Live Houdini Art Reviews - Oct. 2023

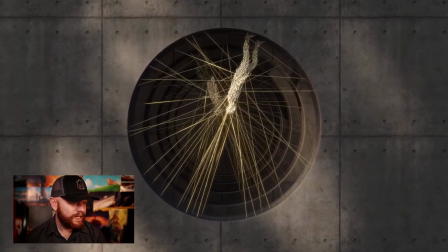732s
That's kind of trippy. Let's check it out again here. Yeah, let me pause that.
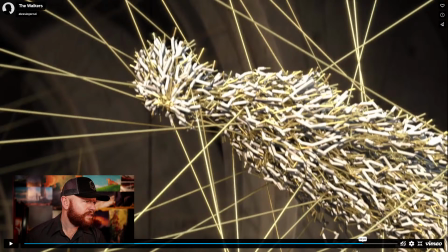742s
Looks like legs or something. What is that?
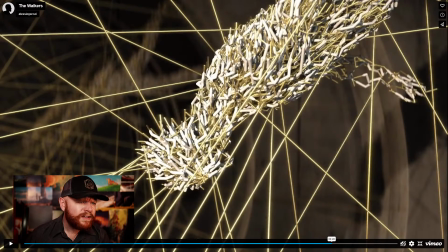747s
Here, let's see if we can zoom in, or there we go. There's a clear picture. It's like a tube with gold on the end or something.
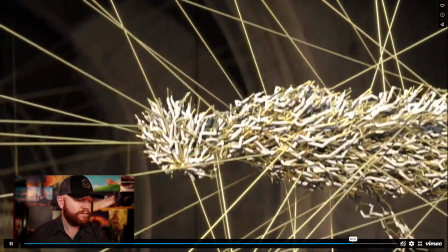756s
Huh. Yeah, trippy.
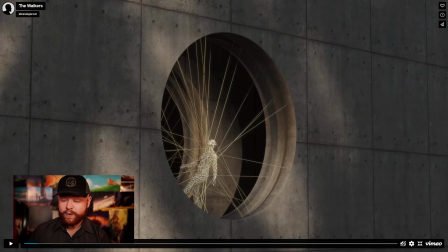762s
All right, so this is a abstract piece. One of the first things I'll say I do like a lot is the lighting. We actually have textures on our lights here. It's incredible. That's what gives this dappled light effect.
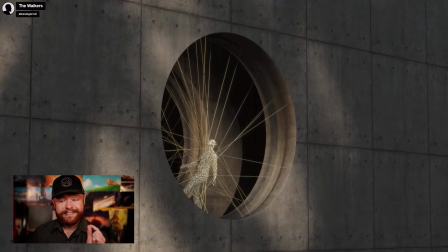776s
And by the way, if you're watching and you're a Houdini artist that does not use textures on your lights, make sure you do so. It makes a massive difference to the quality of your end render.
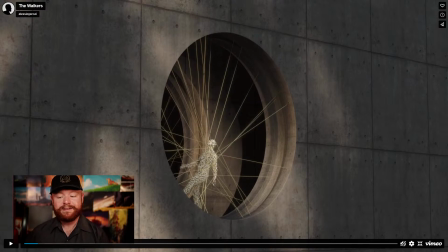787s
All these bright areas, dark areas, it really goes a long way to making something automatically feel like it's a higher caliber. And it's so easy to do. You just load in a texture map. You just have to care and know about it pretty much.
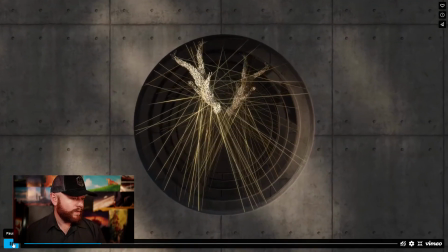803s
So, yeah, that's great.
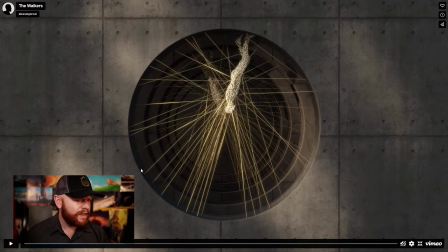805s
I think looking at this some more, let's keep going a little bit.
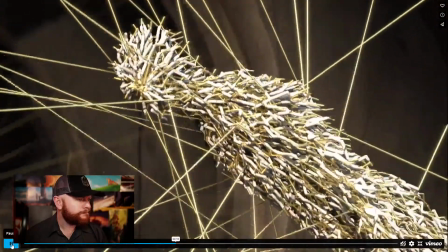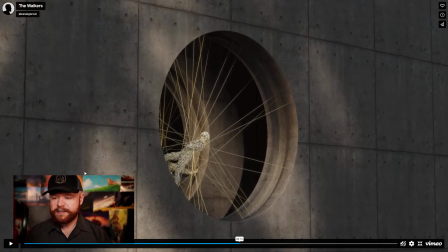820s
So, one of the things that I can pick on, just because I'm a Houdini artist and I know how difficult this might be, is that we do have these strands here glitching out. So this is like they call it like a plexus effect,
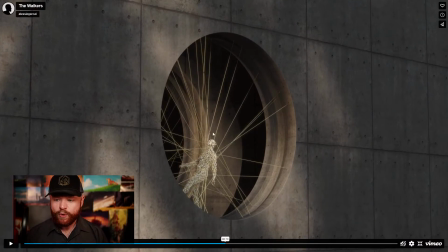839s
where you basically have these points and it finds the nearest point and it just draws a line. And then you can mesh that line, and then that could be, I think, how this is being generated.
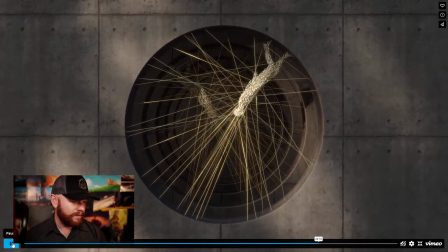852s
But the problem with the plexus effect is that it looks really jittery and it doesn't feel
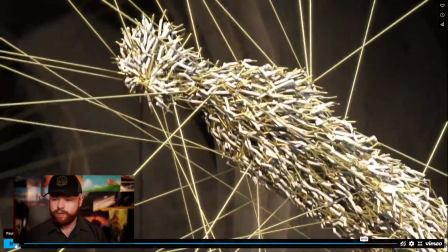860s
smooth, right?
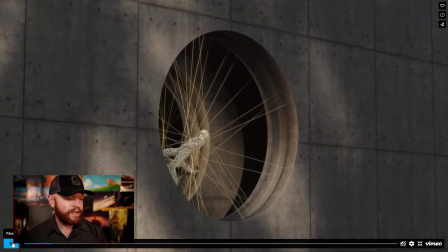862s
So what would be more difficult is to do this kind of thing without the jitters and to try to make it
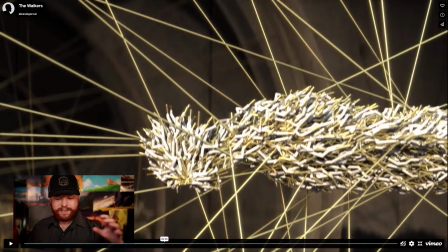870s
feel as if these are vellum strings that attach to the character, and rather than glitching out, they just stretch and they kind of move with it. I think that would take this up a notch from a effects perspective.
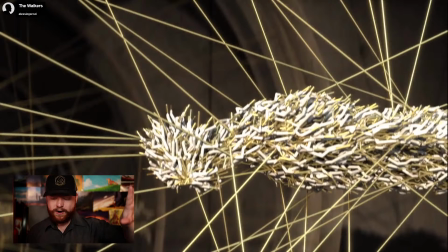887s
So I guess the hard thing would be to get this to not tangle up. Maybe if you were clever, you can attach some of these wires on the back side of the character so you don't see it going through the mesh. Maybe that could be a solution there.
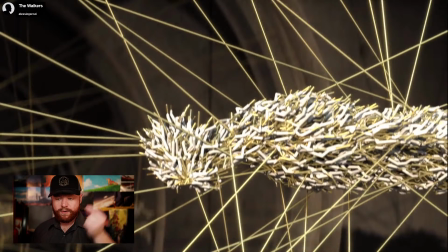904s
But I just picture in my head having a rubber band or a string that's elastic attached to the character, and then right where it's attached, it's able to just kind of swivel naturally. So it doesn't, it doesn't care about rotation. It just cares about the location.
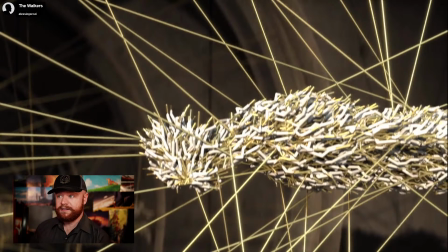922s
So you could do a vellum string for that, and that would not have the rotation data to mess it up.
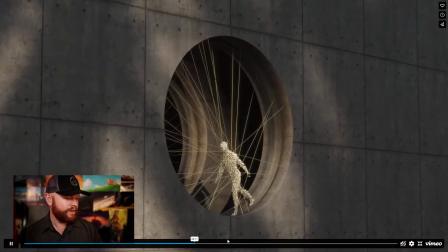930s
Just thinking off the top of my head here. But that's one thing I think that would take this up a notch even further, which is really cool.
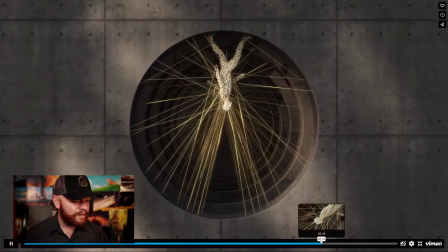940s
Yeah, and then last but not least,
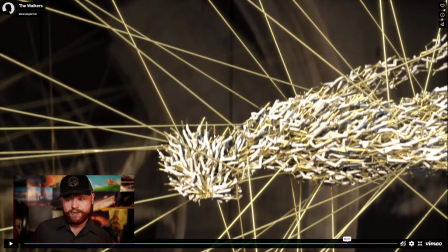943s
I'm intrigued by this abstract gold white tube thing, but at the same time I don't know what it is, and I don't know if it's really appealing to me. Like, if it was me and I was doing this, I would switch it out for something else,
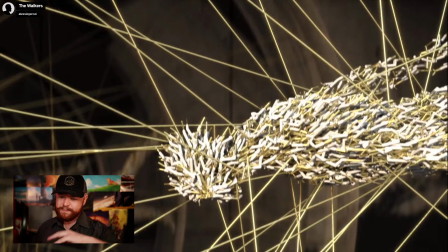960s
or I would maybe try to make some more shapes out of it or groom it in a certain way so it has patterns. We have detail that's on a small to mid size here, but it's not detail in a large way where like you can't really tell large shapes out of this.